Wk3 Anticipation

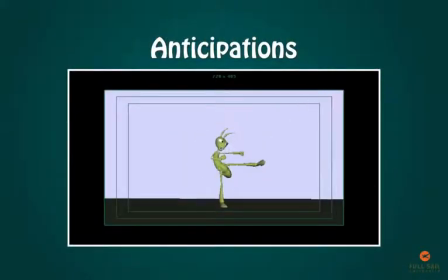[0:07]
Anticipations are essential to having your character start moving in a believable manner.
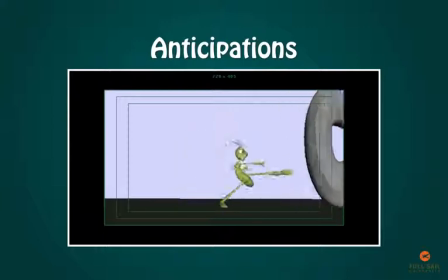[0:11]
Without good anticipations, the movement of your character will always appear to be lacking as the actions bleed together.
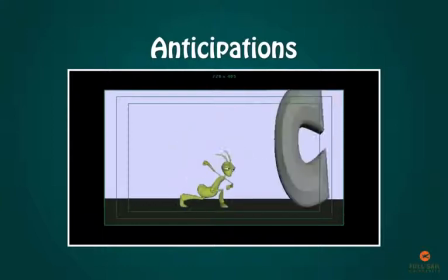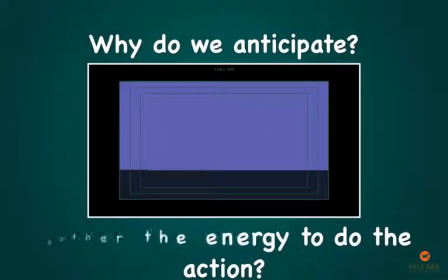[0:23]
If we understand why we need to do something, we'll be better able to know when and how to do it. So, why do we anticipate? If your character is still or the character will be changing direction, it will need to anticipate to start moving in the new direction.
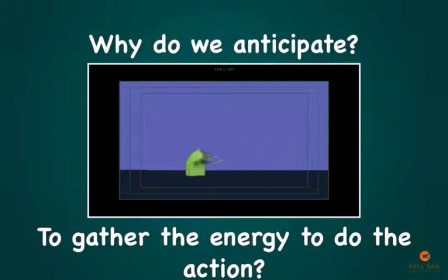[0:38]
This shows the character gathering energy for the action and building energy to change direction. Without this, the physics behind the character's motion won't feel authentic. This is the most important reason to anticipate.
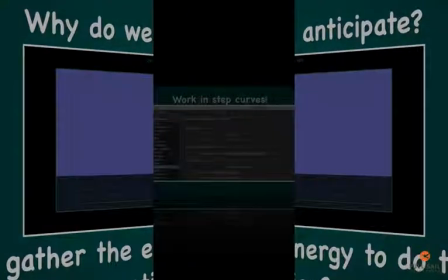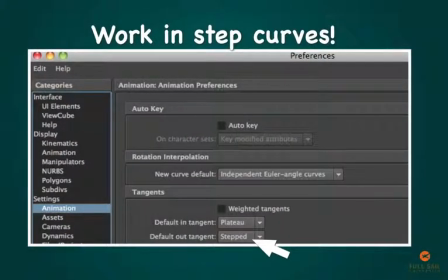[0:55]
Remember, we'll be working in stepped curves to create all anticipations, moving holes, and major breakdowns.
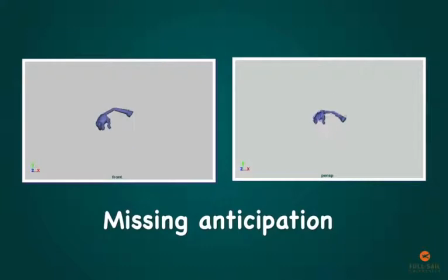[1:06]
Here's an arm moving without anticipation. One is in stepped and the other is in auto tangent. Once you think you have all your major poses, moving holes, anticipations, and major breakdowns done, you would move out of stepped curves. Here though, you can see how boring and mechanical the arm looks without all the necessary keys.
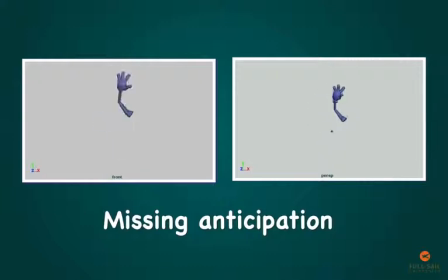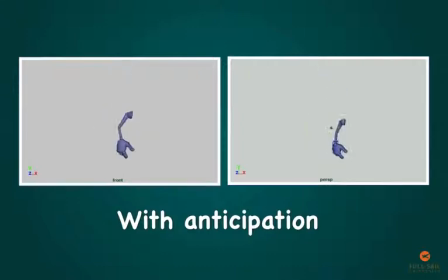[1:33]
Now here's the same arm with anticipation. Notice how having the arm anticipate in a little bit makes the action of swinging out look more natural. The arm gathers energy by first translating in. Keep in mind that anticipations can be big or small, can incorporate translations, rotations, or both.
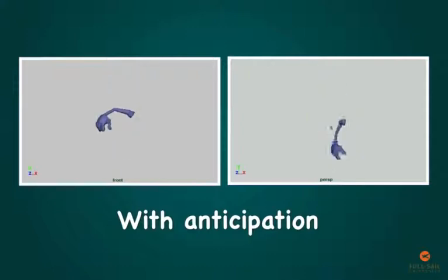[1:51]
How a character anticipates can vary greatly from animator to animator. However, a good rule of thumb when approaching anticipations for the first time is equal energy in opposite direction. If the action the character does is broad and takes a lot of space, consider an anticipation that is similarly as broad.
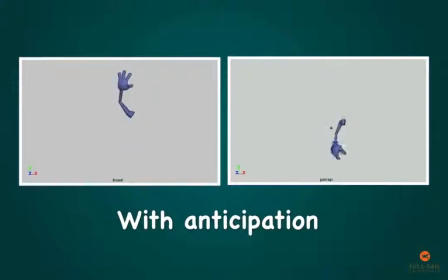[2:11]
If it's a subtle action, perhaps a more subtle anticipation is needed. If the character will be moving up and to the left, perhaps his anticipation brings him down and to the right. Now this is by no means the only way to approach anticipations, but it may give you an idea of where to start.
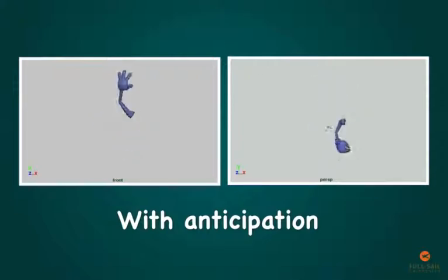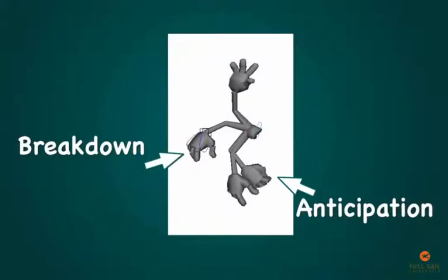[2:36]
It's actually always better to do the breakdowns after you do the anticipations because the breakdowns describe the arcs from the anticipation, not from the position of rest. From the key pose, create your moving holes as needed and then create your anticipations from there.
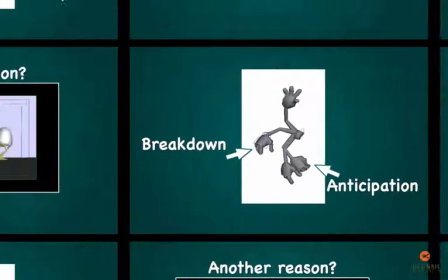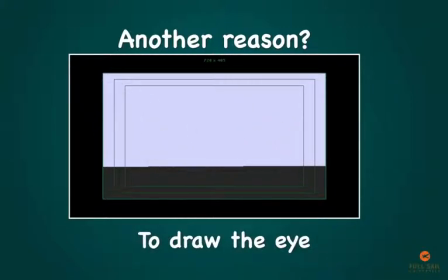[2:57]
Another reason to anticipate is to draw the audience's attention so that the following fast action isn't missed. Without a clear anticipation to draw the audience's attention to what's about to happen, you might be looking elsewhere on the screen and miss the actual character action.
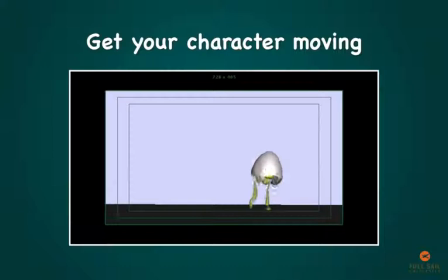[3:15]
Just remember that the most important reason is to get the character moving. Every action and change of direction requires anticipation, even small actions like head turns, so don't forget to implement them into your scene.
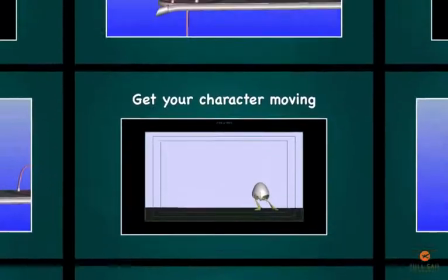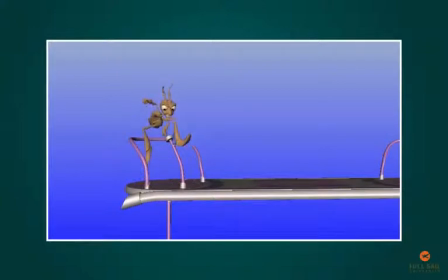[3:33]
If you do it well, it can also be very entertaining. Again, while equal energy in opposite direction is a good place to start with anticipations, it's not the only way of attempting anticipations. When looking at the entire body, think of opposing actions. Avoid having body parts move in the same direction at the same time.
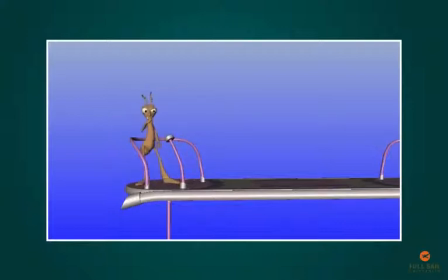[3:50]
If the hands drop down on the anticipation, the hips shouldn't drop down as well. Look for ways to break up the movement and make the anticipation pose as interesting as possible.
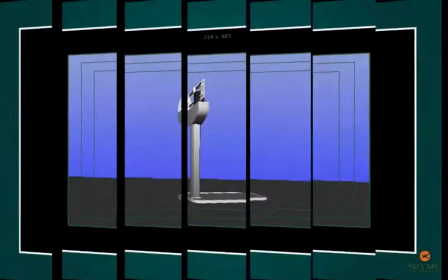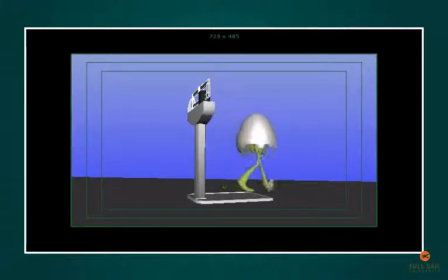[4:08]
Here's an example of a very simple character anticipating to jump on the weight scale.